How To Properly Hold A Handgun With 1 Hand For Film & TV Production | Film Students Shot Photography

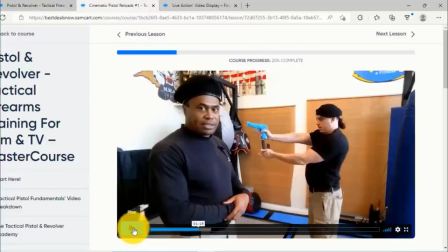[11:20] Let's go take a look at this one now, see how this looks. to his hand and
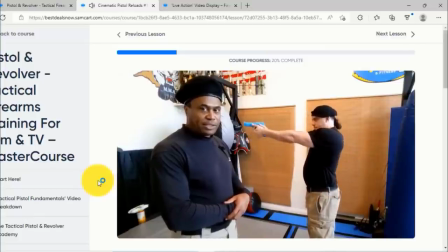[11:27] put the old magazine into his pocket and it resumes firing. Bang, bang, bang.
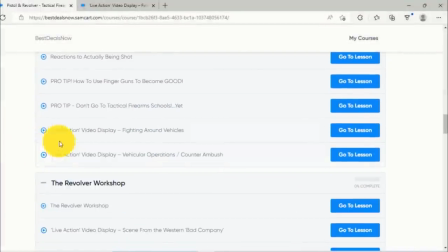[11:33]
Now, one of the great things that we include are what we call live action video displays. And what these are, are things that are clips from actual movies or even live training sessions where you actually can see the techniques being used in movies, TV, or real life.
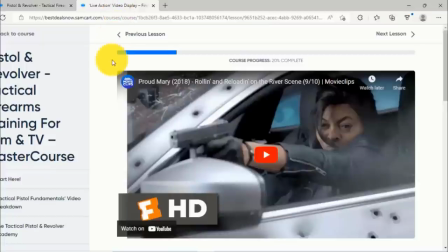[11:47]
And it really helps you to lock in the lessons. So let's go ahead and we're going to take a look at one of them now.
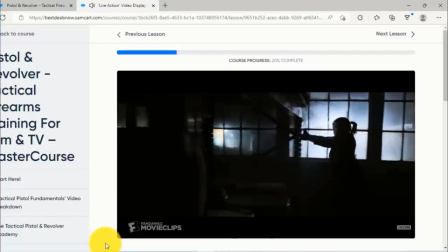[11:55]
And you see, everything that you're learning, you see how it actually is used in a movie.
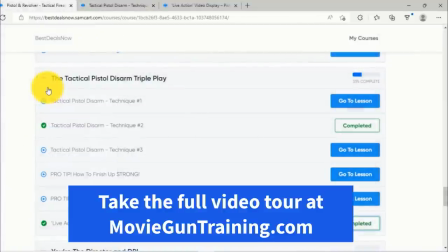[12:01]
Let's go ahead and take a look at the tactical pistol disarm triple play.
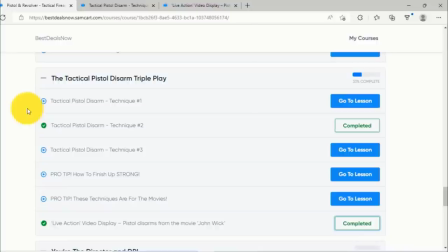[12:05]
These are pistol disarms, some of the most famous pistol disarms that have been used in film and TV history.
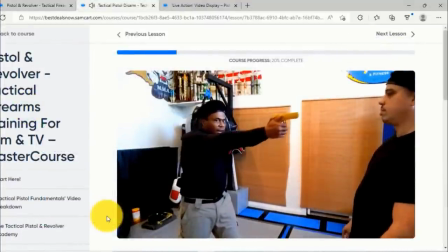[12:12] I'm going to come here, turn it around, and fire, bang, bang, okay, again?
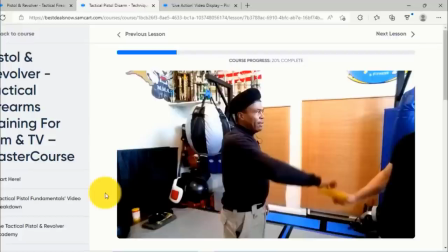[12:21] Again, we're leveraging the off-body aiming technique when we're doing that. And whenever we train, we train with solid rubbers.
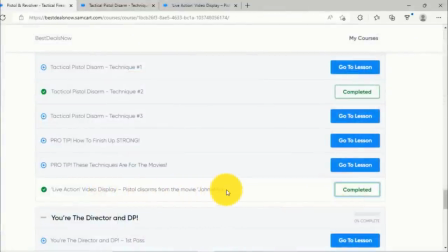[12:27]
Here's the same kind of pistol disarm from the movie John Wick. We have these in here, so you actually can take a look at it.
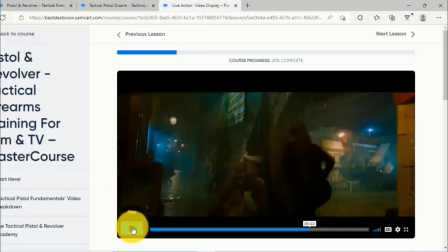[12:32]
So let's take a look at one now and see how it actually plays out.
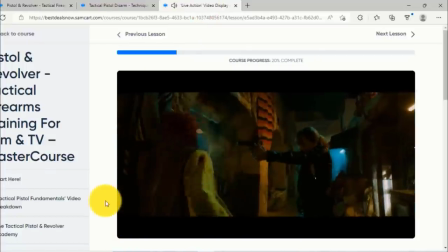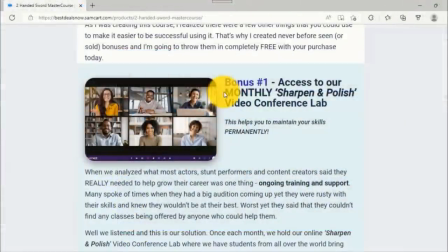[12:41]
Doesn't that look familiar? This one is our monthly sharpened and polished video conference lab.
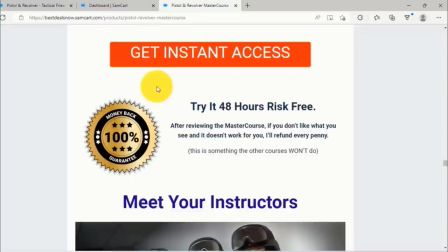[12:47]
Each month we do this, and it's designed to actually help you with your career. Try our pistol and revolver master course for 48 hours, risk-free. After reviewing the master course, if you don't like what you see and it doesn't work for you, we'll refund every penny.
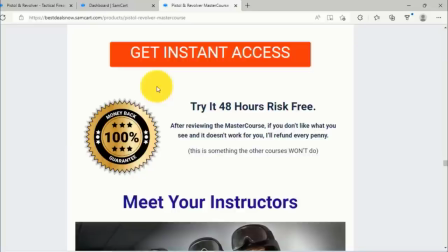[13:04]
Who else lets you go through their movie gun training and then if you're not happy, gives you a complete refund? Bottom line, we're passionate about making our customers happy and keeping them that way. So, well worth the investment if you're serious about learning pistol and revolver and movie gun training. Now we'll finish up by sharing some tips for character development, film and TV production recommendations and more. Now a few caveats for a film performing a film and TV. Number one never point a firearm at a person when you're on set or any other time really. There will be some occasions where you will point the firearm at a person if the armor on set will tell you when to do that and there'll be all sorts of special conditions for that happening. Otherwise you always point off to the side of the person and future videos will cover why and the technique that's involved. the second thing is
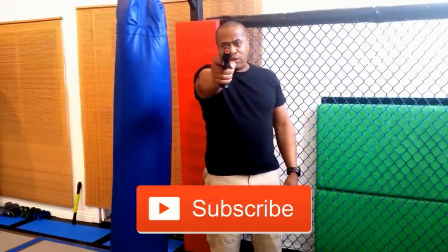[13:51]
when you're aiming though this is correct for combat is not great for film because you see the pistol is covering up my face so you always want to
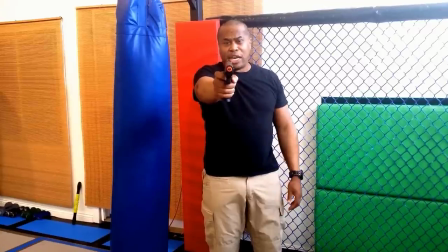[13:58]
play the camera and playing a camera means lowering the pistol slightly so the camera can see your face and so you see that from the side here's the correct way here is
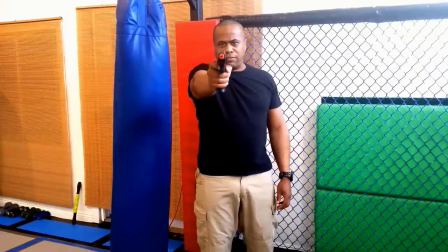[14:07]
the best way for camera and just watching yourself in the frame afterwards you know you'll see the difference one last tip if you're going for self-tapes or auditions if you're a police officer
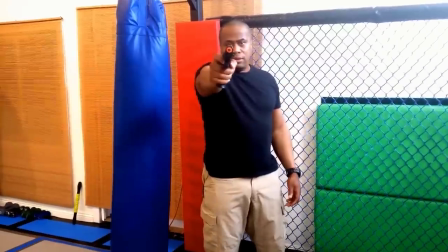[14:20]
a soldier or detective you're here right now
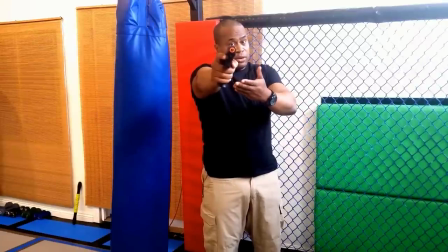[14:25]
if you're going for a villain the villain could also be here in this position when they're shooting
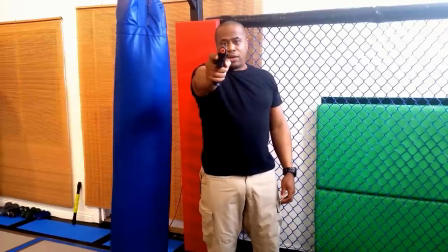[14:30]
yet one that's become a lot more common is tilting the pistol to the side like
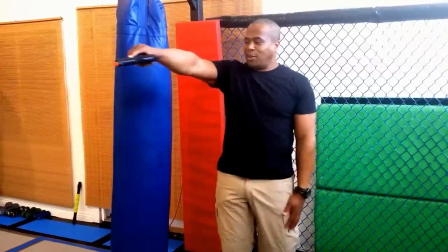[14:35]
this it's become like the global you know bad guy or villain way of holding a pistol
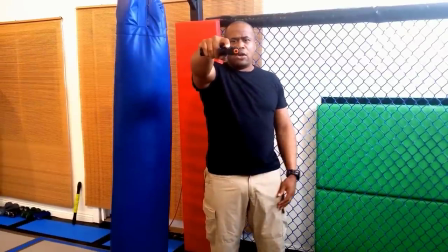[14:39]
so if you're doing a self-tape or an audition for you know a villain or something,
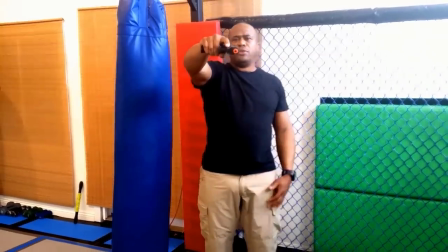[14:44]
holding a pistol like this really helps you bring that character to life. Okay, so make sure you like this video and smash that subscribe button so you don't miss out on the next Movie Prop Gun Training video. Also make sure you sign up for our Pro Stunt Tips email newsletter to get professional Movie Gun Prop Training tips in your inbox. Lastly, if you'd like more information on our highly popular online Pistol and Revolver Master Course, go to MovieGunTraining.com. Prepare to have your mind blown.